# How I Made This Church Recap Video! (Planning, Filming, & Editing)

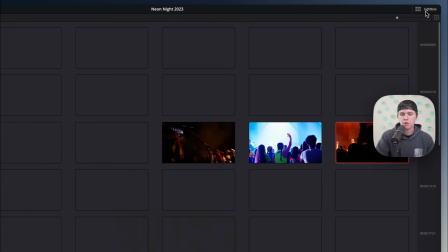983s
But to do that, you can either show the clips or go over to the light box and just select all your clips.
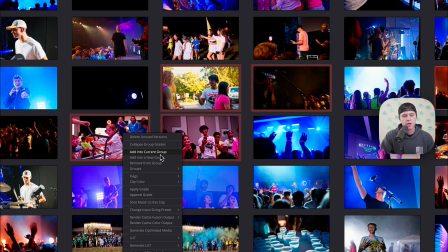990s
If I just maybe select these, right click and go to add into a group, or just assign to a group.
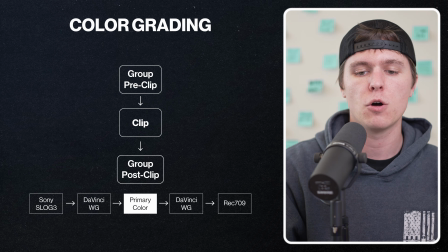997s
That's basically what I'm doing here. Is I made a group of all the Sony clips, added a grade on top of that, and then tweaked the actual clip grade individually if it needs some exposure adjustments or something like that.
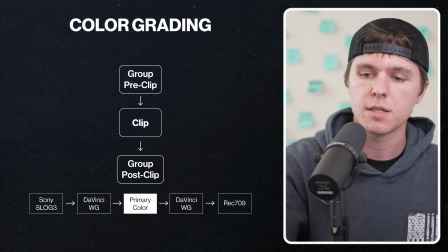1008s
My thought process with this is the group post clip,
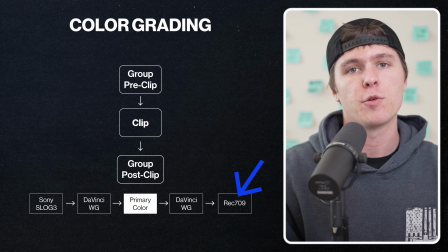1012s
meaning I convert it to Rec 709, do some adjustments and things like that in post clip.
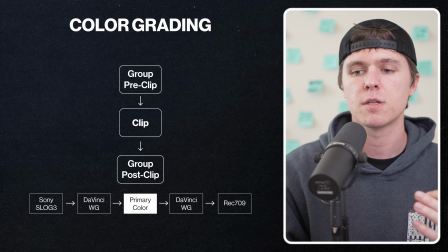1017s
So if I need to do any exposure adjustments, I do that on the clip level.
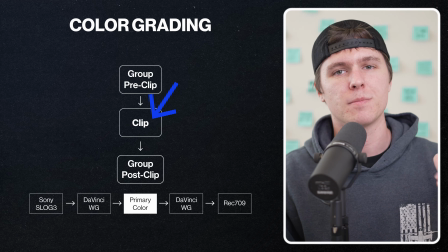1022s
So I'm doing that before it's adjusted to Rec 709, or else I'm kind of just adjusting the final image, which I don't want to do.
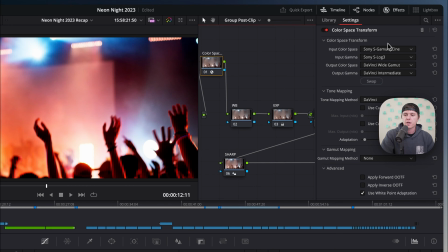1028s
For this, what I actually do is have a color space transform that converts it from S-Log3 into DaVinci Wide Gamut and DaVinci Intermediate. So I get a wider color space for these effects working in the middle.
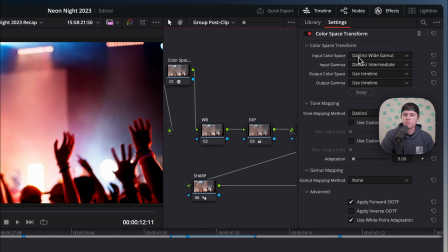1041s
And then at the end, all I'm doing is going from DaVinci Wide Gamut and Intermediate to using the timeline, or in other words, just Rec 709 Gamma 2.4. And that's our final output. So here, I didn't actually have any white balance adjustments.
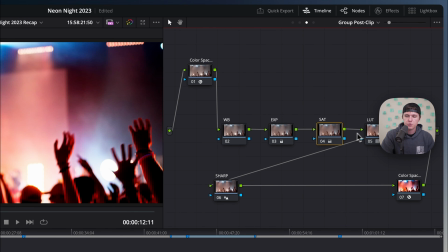1058s
I adjusted the exposure just a little bit, saturation, put a LUT, and then just a little bit of sharpening. That's kind of a really basic grade, but mostly what I wanted to do here is take it from Sony S-Log3 into Rec 709 in the end. The last thing that I wanted to hit on in the edit side of things is making a vertical cut off of my horizontal cut.
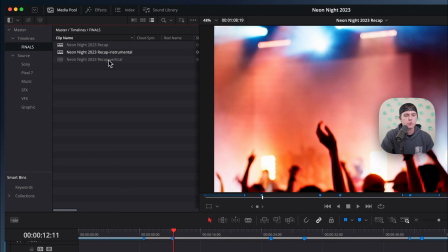1079s
Under the finals, I also have a vertical recap version, which is basically just duplicating this timeline,
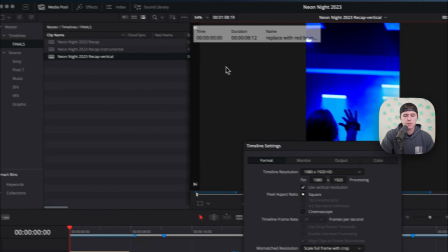1085s
and then right clicking, going to the timeline settings and changing it to vertical resolution 1080p,
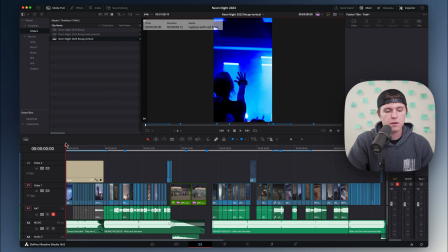1092s
and then leaving everything else the same.
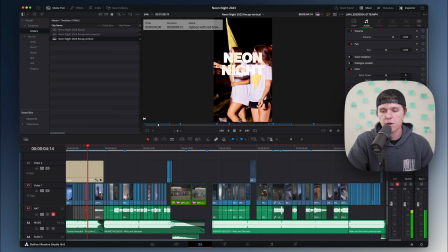1095s
So once I do that, sometimes I'll come in, click on a clip, go to the video settings and click on smart reframe.
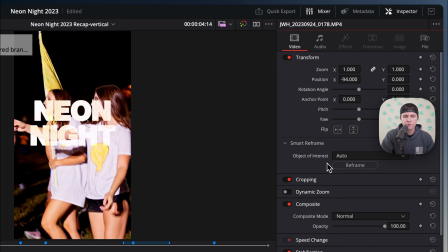1102s
I think I did that for a few of them,
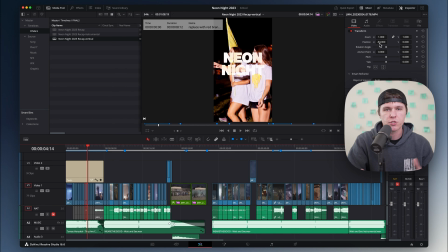1104s
but most of them it really just took clicking on it and adjusting the position left or right to make sure the action is happening in the middle of the frame, and then just scaling down the texts a little bit and some stuff like that. That's pretty much my whole workflow for editing. If you have any more specific questions, like I said, I'm more than happy to answer them if you want to send me a message or comment down on this video.
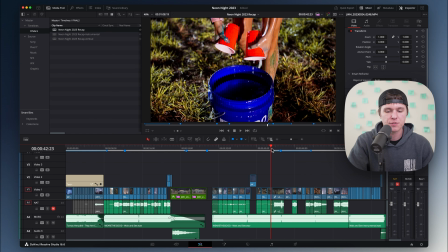1126s
But before I finish up this video, I did want to cover this VFX shot that you may have seen in the video.
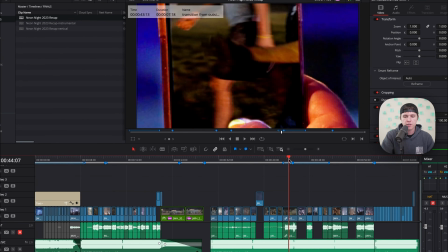1132s
Right here, it's kind of has this kid running
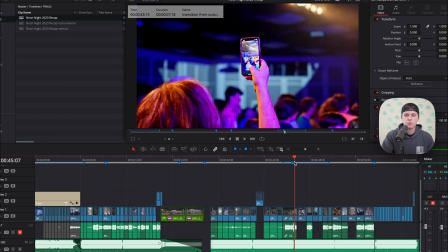1137s
and then zooms out to show this lady's phone filming in the auditorium.
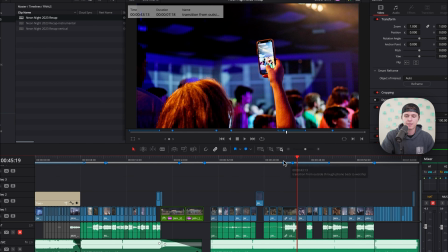1141s
So I wanted to walk through really quickly exactly how I did that, and then the intention behind it, which I can cover in here.
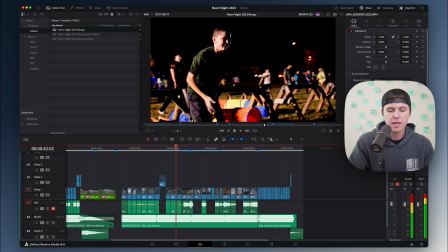1149s
So really, I just wanted to transition back from the games back to worship, because I just had more worship content.
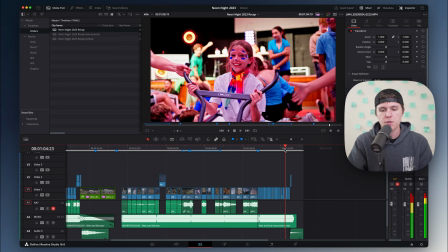1155s
So you can see all through the end, it's pretty much all worship all the way to the end of the video.
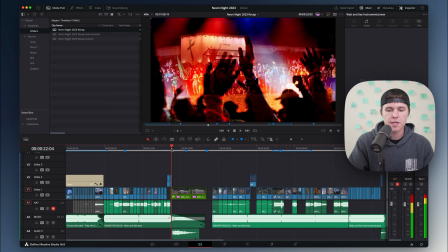1162s
So I kind of had this games content starting here with this transition with the sound effects and the music and everything,
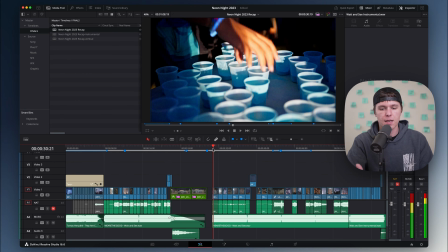1168s
and then it comes back in the game with somebody grabbing a cup.
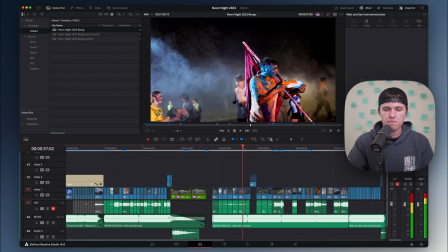1172s
You see a few people focus specifically on them, and then a transition with the flag.
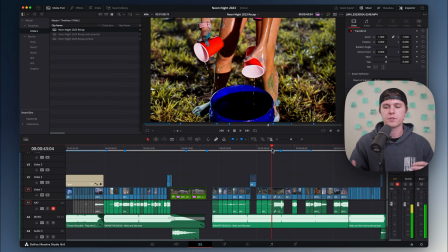1180s
So that's all like the outdoor content, but I didn't have a ton left of that, so I knew I wanted to transition back inside for the worship, but I didn't want that to be so abrupt. So
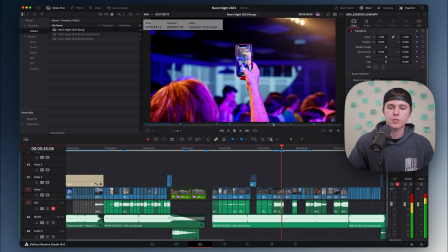1189s
I had this idea of doing this where it's just a really cool transition,
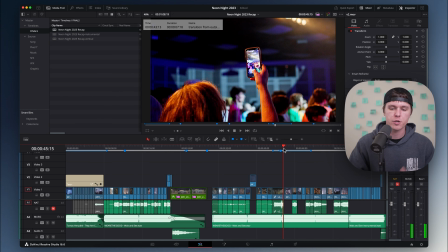1193s
but now we're back in the auditorium for worship, and then I end out the sequence with that.
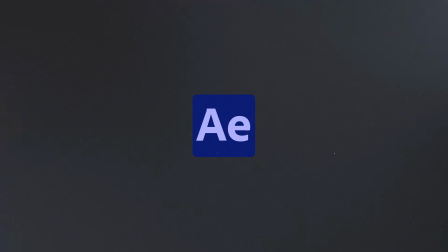1198s
So I'm going to jump into After Effects and show you exactly how I did that. So this wasn't really the most complicated of an effect. It just took a little effort to make it really sell. I have a few sequences over here.
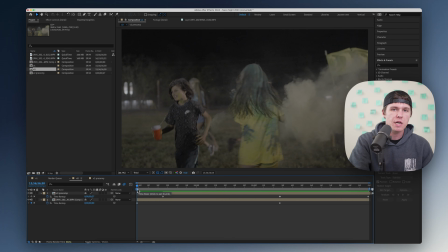1210s
Version 2 is what I ended up going with. And this is all ungraded footage because I did just grade it back into DaVinci Resolve. So I just exported like a ProRes 422 out of After Effects just to retain quality and then retain the color space so that I could grade it with the full resolution in Resolve.